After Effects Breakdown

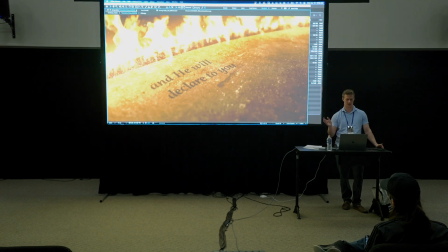44:04 It's like a, like a show open sequence like they do these days.
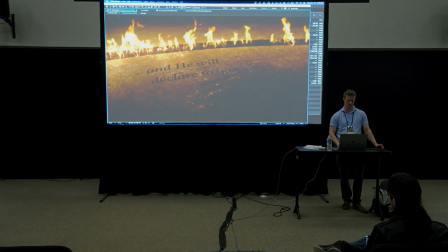44:09 And so you can see over time the fire's kind of dying down, it's scaling down, but really it's because it's moving so much we get that
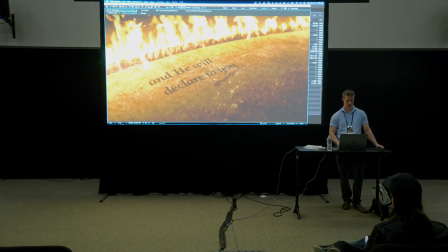44:18 illusion that the fire is maybe just dying down. I got some sparks. I'm not going crazy with the sparks.
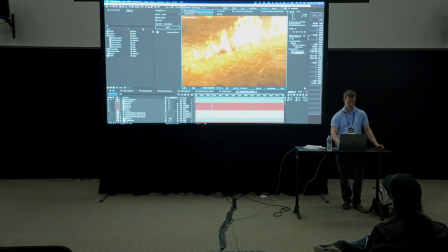44:28 But that's basically what I did. It was 5 minutes of doing that. And let's see.
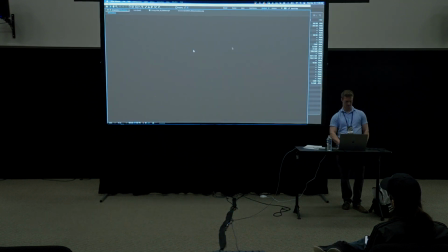44:36 Here's a simple breakdown of basically the layers that are going into this.
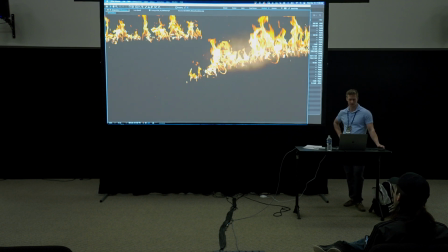44:41 Okay, so I got my fire, got my sparks, got some smoke, got some lighting on the ground. Whoop.
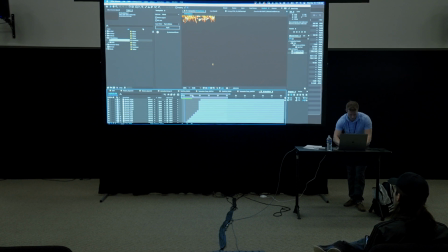44:47 What's happening? Is it gonna see if it'll keep rendering.
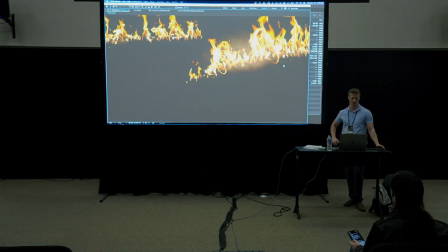44:56 Okay, sparks, smoke, lighting, more lighting,
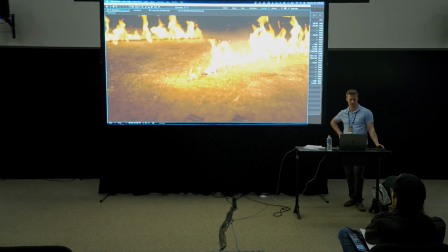45:02 and then I've got my stroke on the ground, depth of field, and then a bunch of glow and stuff.
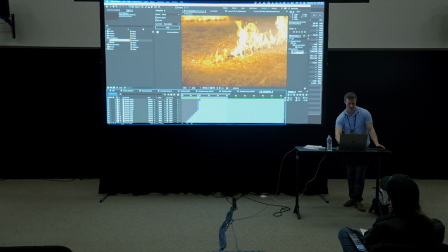45:07 So you'll notice between this frame and this frame, there's quite a difference, right?
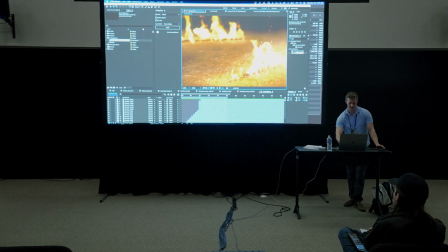45:16 These are the sorts of finishing effects that really help to kind of glue the final product together.
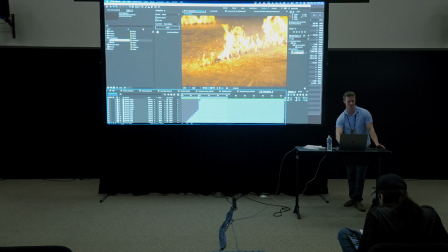45:23 Here, it's looking a little funky. The lighting is the fire's kind of blown out a little bit, but in a not really great way. This really helps to give some, to just make it look like it all belongs a little bit more.
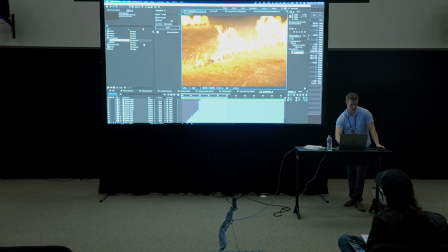45:41 Okay, so I use pretty simple techniques to achieve a lot of that. Simple fast blurs and glows.
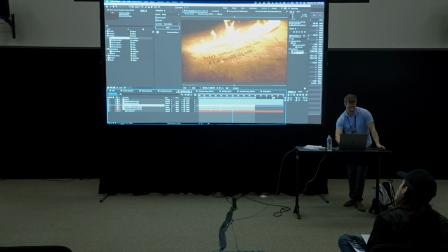45:52 I wonder if I could take one of these shots here and let's see.
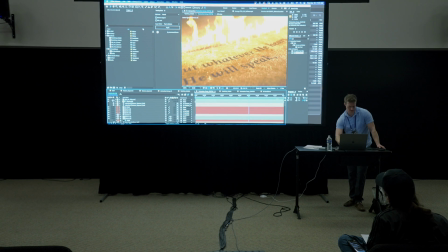46:01 Well, what I'll do is I'll show you.
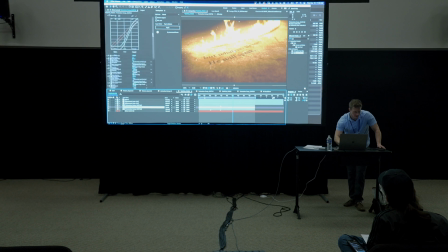46:08 Okay. Basically, the first, a first layer might have a curves adjustment where I crush it down to the highlights, and then I use a couple effects to basically put the layer back on and blur that again.
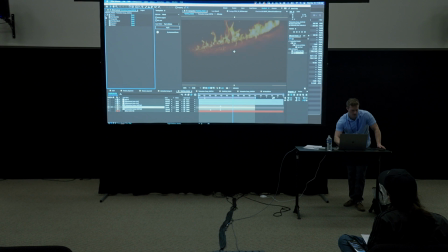46:21 It sounds a little complicated, but it's not too bad. So basically, I'll crush the highlights. I'll add a fast blur. I'll add the original back on, but I'll set that to a screen mode,
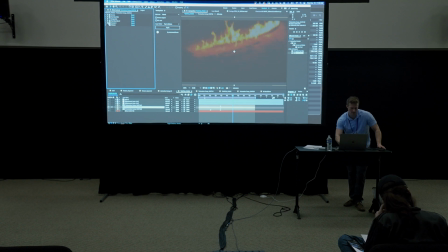46:36 and then I'll add another fast blur, and then I'll crush that again, and then I'll color correct. And then I'll add that as a screen over top.
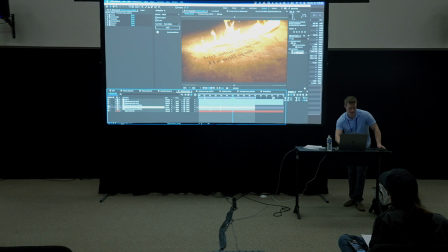46:44 So what you get is just a little bit more interesting look. And I do that basically to create this kind of more progressive glow. There are plugins you can use, like Red Giant has one, I think that's called Deep Glow or something like that.
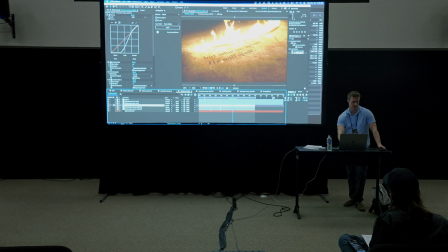47:01 So those glows try to mimic a more real world glow. I'm doing this more than just the After Effects only way, which is to create,
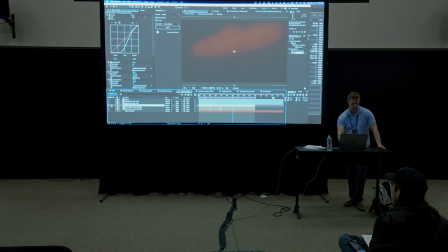47:10 basically isolate highlights and then create blurs to create some of these progressive glows.
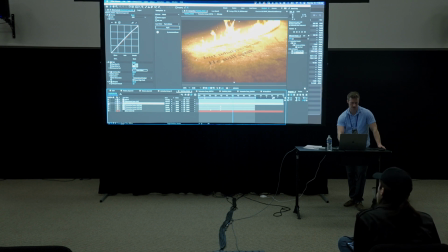47:17 And then on top of that, I have some sharpening. Actually, using sharpen on top of a render like this really helps. I actually heard that in a podcast recently, and I was happy because I was like, oh, I'm doing that. I got some lens distortion. It's very light. You can kind of see on these edges.
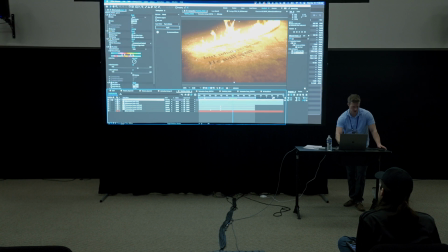47:35 And then I put some grain. Grain really helps to tie things together.
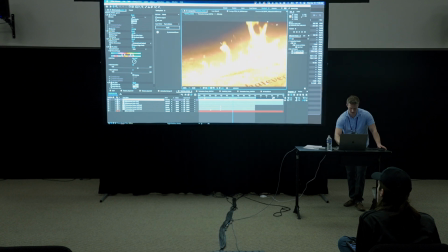47:39 It's going to be really hard to see it up there. Well, no, you can see it. See that? Okay. Not footage. It just helps it feel a little bit more realistic.